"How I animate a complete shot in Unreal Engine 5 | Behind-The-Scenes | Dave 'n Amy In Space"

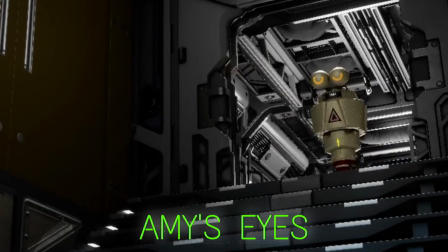4:08 Character motion, eye lines for the characters, where the camera is, all of these things.
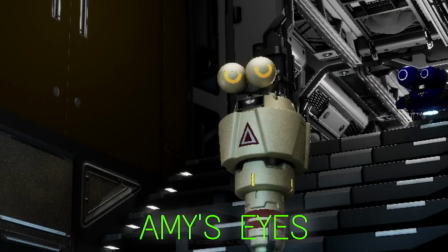4:13 I really can't do their eyes until I have all the rest of those details figured out.
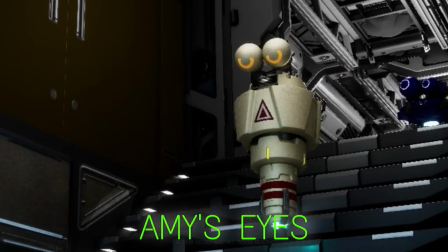4:19 Sometimes I will reverse those priorities if it really needs it.
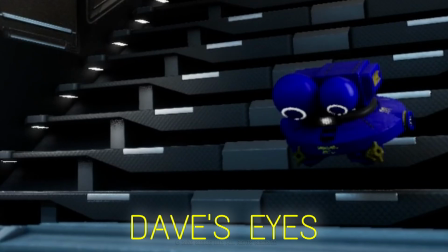4:22 Like, if it's very, very performance dependent, then I will do the eyes first and then I will make everything kind of click into place around it.
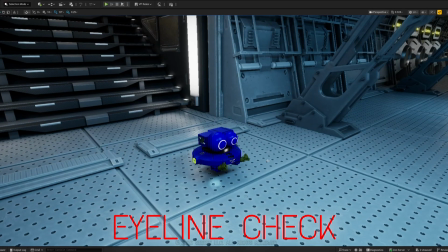4:31 But in this shot, it's the motion to me that matters. It's the way the characters move. It's the way they interact with the camera.
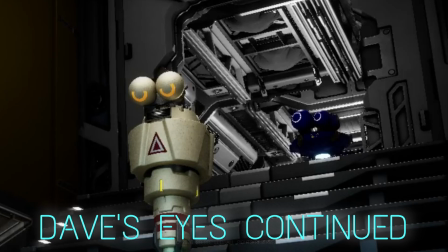4:39 And so it's just a lot easier for me to set their eye lines and their eye performances after the fact.
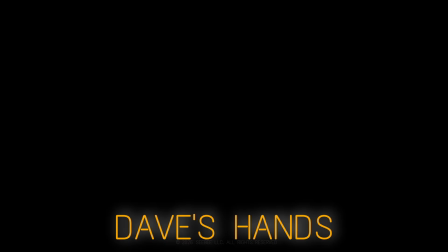4:47 The nice thing about doing eyes late too is that I can play eye movements to camera.
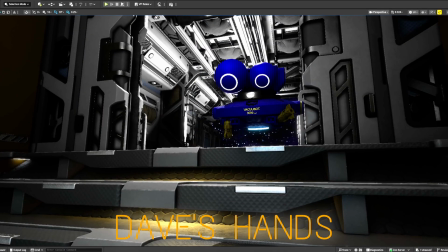4:52 It just makes it a lot easier to read the performances.
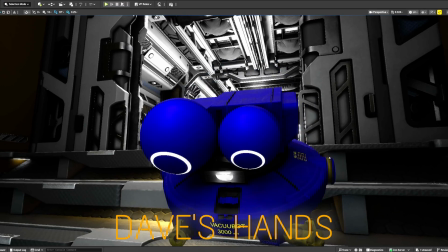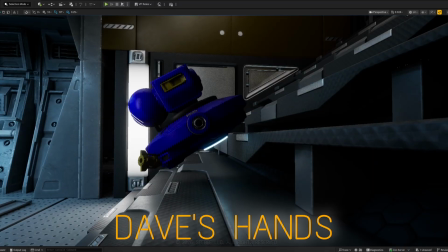5:03 Another thing that I like to do late is Dave's hands, just because there's a little wobble when he moves.
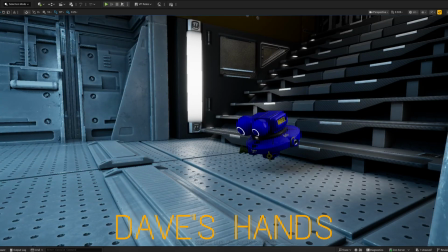5:10 Like here, for example, when he hits the bottom, he does this little prance. And just, yeah, right there.
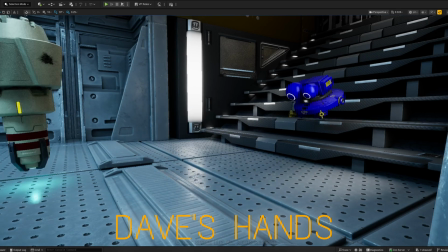5:15 That made me laugh. I don't know why he does it, but it just makes me smile. And also usually when he's still, his hands are straight down.
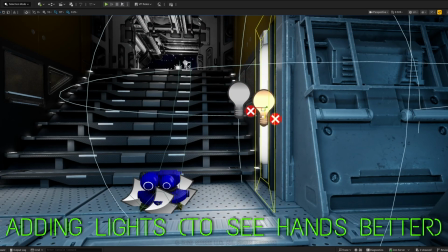5:22 When he's moving, they're slightly back. When he makes a sharp pivot, for example, they wobble. Like all those things, I want to make sure I have everything else in before I start doing hands.
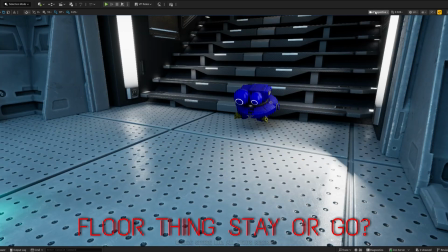5:31 So that's one of the last steps. And those little things on the floor there, I don't know, something about the idea of a tripping hazard at the bottom of the steps also made me laugh.
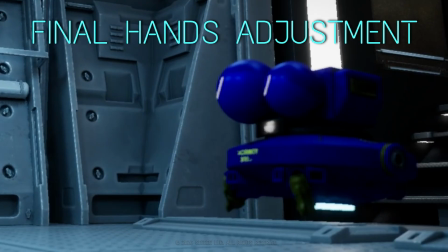5:40 It's in line with the story.
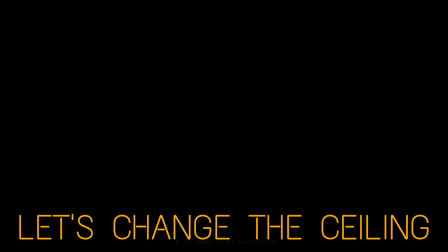5:42 So the ceiling, I just decided was too clean, it was too neat, and decided to add a bunch of stuff to it.
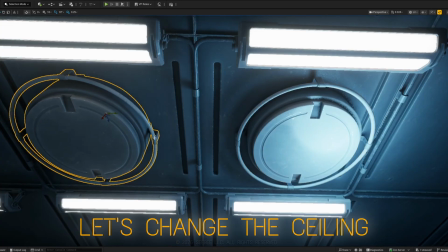5:49 We've never really seen this set very much before, so it seemed like a good time to start changing things.
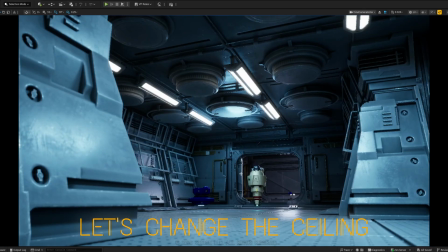5:54 Again, that's in line with how I do this show. I'll change things all over the place just because sometimes I just want to and feel like it needs it.
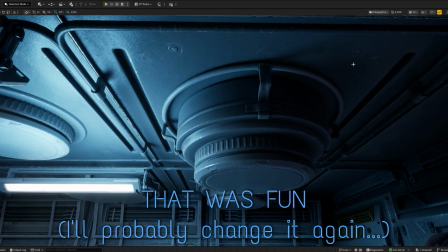6:01 And I'm also pretty careful of continuity too. But if you'll notice, there's little continuity errors all over the show, and most of them are intentional.
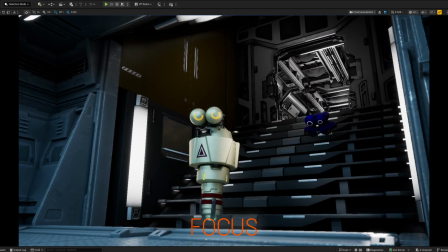6:09 I just thought it would be fun to do some of that. Like, look for coffee cups. There's a lot of coffee cups lying around in the show.
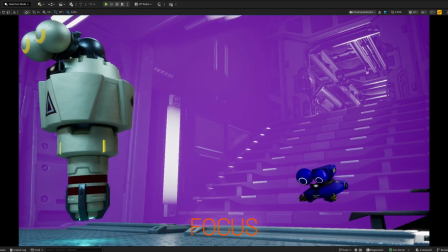6:14 Okay, the very last thing that I'll do on a shot is focus. So many things change in the animation process in a shot.
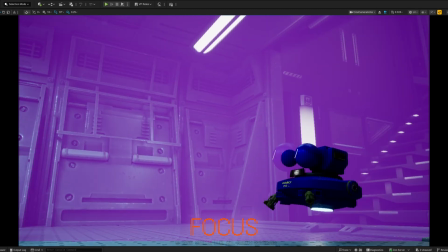6:21 So once the shot comes together, I really don't know where exactly they're going to be looking or where the camera's going to be needing to focus on, essentially.
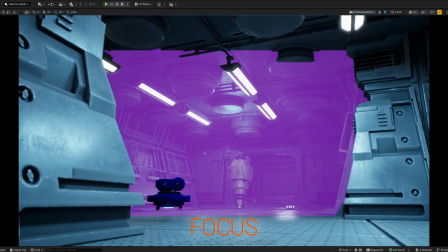6:28 So focus is last, and it's also kind of my favorite part, just to see it all come together. That's why I save it for the end.
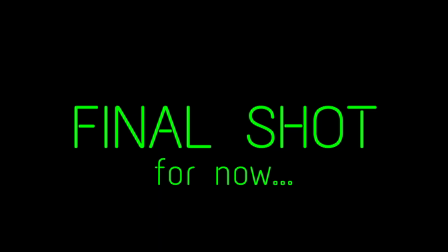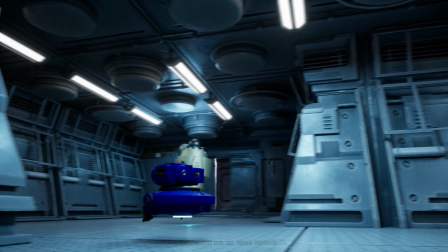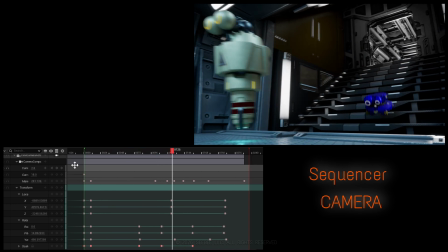6:49 So here's the final shot. Put some sequencers up on the screen just so you can kind of get a rough idea of what the actual keyframes look like.
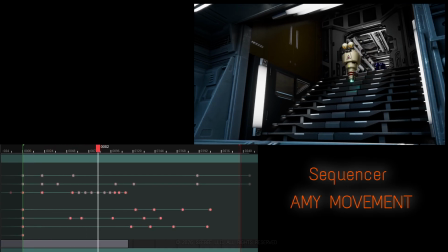6:58 This one was actually a lot of fun. I love the shots where they have this dynamic movement. It's very fulfilling and rewarding.
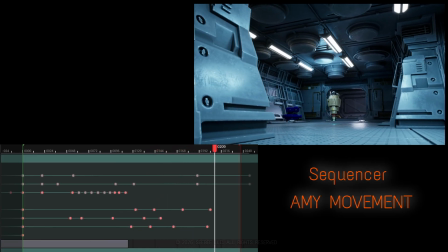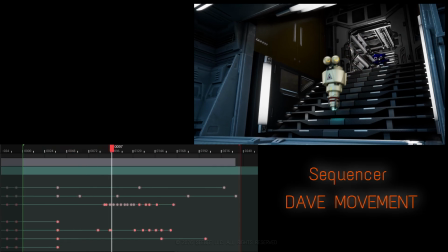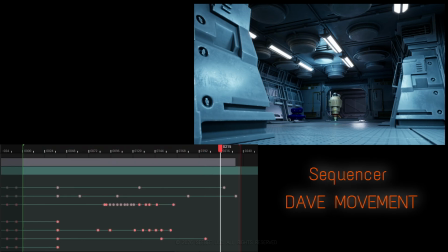7:14 To be honest, most of the creative decisions in this show are made once a moment passes what I call the chuckle test.
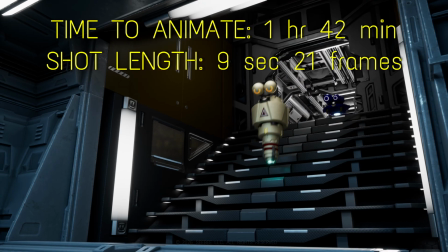7:19 I work on something until it makes me chuckle, and then I stop. Alright, well thank you for watching.
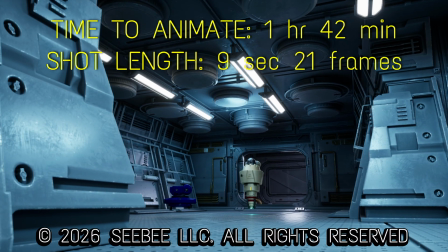7:24 I appreciate you listening to me ramble about this stuff. It's fun to get to talk about it.
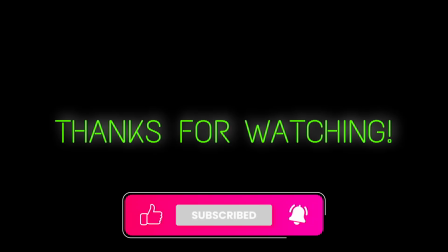7:30 New episodes coming soon.